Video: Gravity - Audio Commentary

The camera moves away, creating the illusion that Dr. Stone is drifting away along with the hope to survive. When Kowalski's voice reappeared on the radio, the camera approaches her again as the hope is coming back. The sound we hear is the sound of radio transmission. It's our primary source of sound for the film, which promotes the claustrophobic feeling. So we can say that there are two sources of claustrophobic impression the audiences get: the level of visual closeness and that of aural closeness.
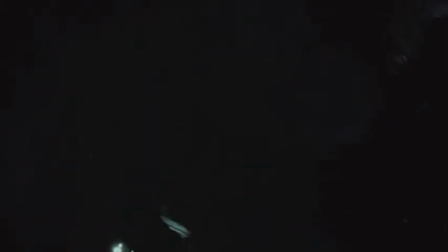Here is present the pressure of Stone's low oxygen level, and this indicates she is not well trained and has been in panic before meeting Kowalski.
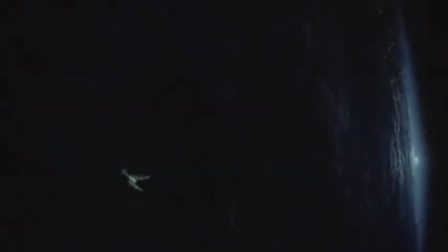No, 8%. Okay, you're breathing too fast. You're burning oxygen. We don't want to do that. We want to relax. Copy? Yes, copy. Nearly there.
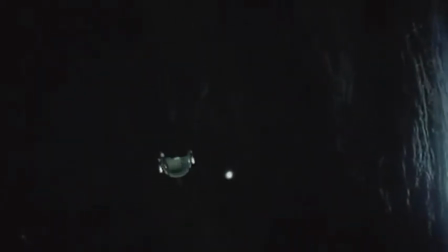Please hurry. You gotta holster that torch, Dr. Stone.
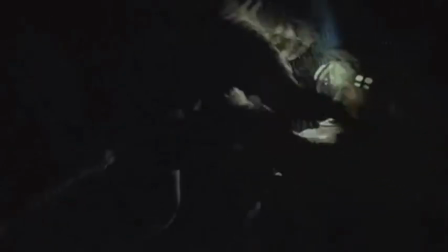Gotcha. Alright. Now, I'm gonna tether you to me.
A two-shot in space.
I know you never realized It reveals the movie's nature as a melodrama. but I need you to stop staring and help me with the test.
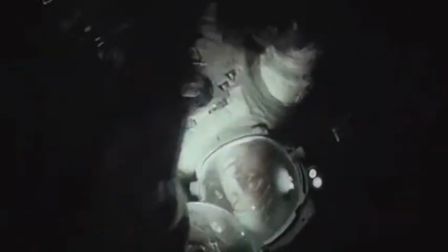I think it's very interesting to note how computer-generated visuals are used in Gravity. While watching, you might think, how did they film this in space?
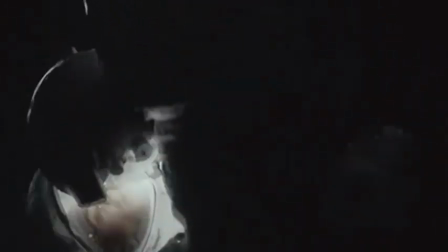And then remember that it really wasn't filmed at all.
Now to clear you from the jets.
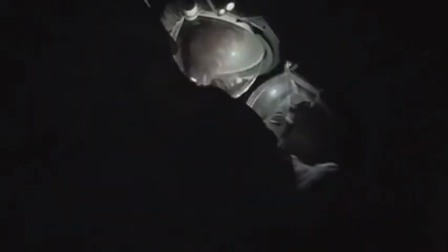The special effects are abundant but almost invisible, making the film very different from most modern Hollywood productions.
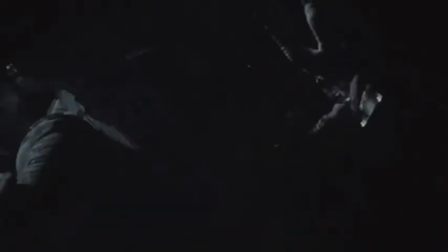It takes the best special effects are the ones you don't see too hard.
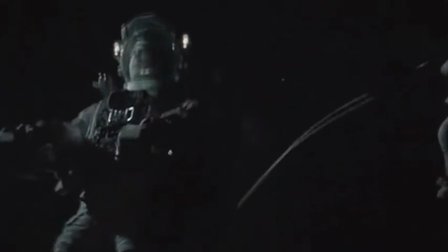See? Where you go, I go.
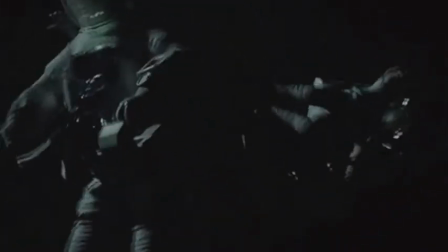Actually, filming in space would be impossible, so these scenes are only possible thanks to modern computer effects.
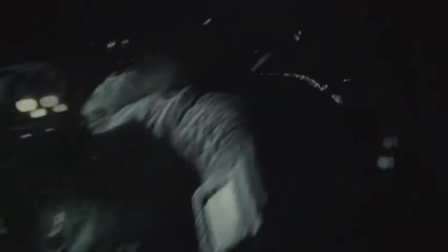Let's get out of here.
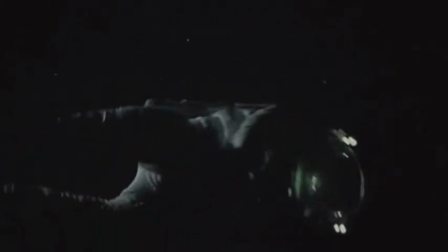Comparing Gravity to Kubrick's 2001, A Space Odyssey is natural, since both present visuals of space and Earth unlike anything before.
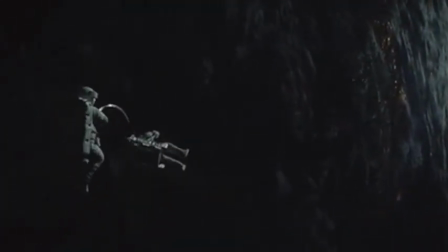But there's a significant change in the characters.
How's that for a plan? Copy? Fuck! Right, copy that. Houston and the blind.
Witty dialogue in Gravity gives the evidence that the characters are much more emotional and amicable than in 2001.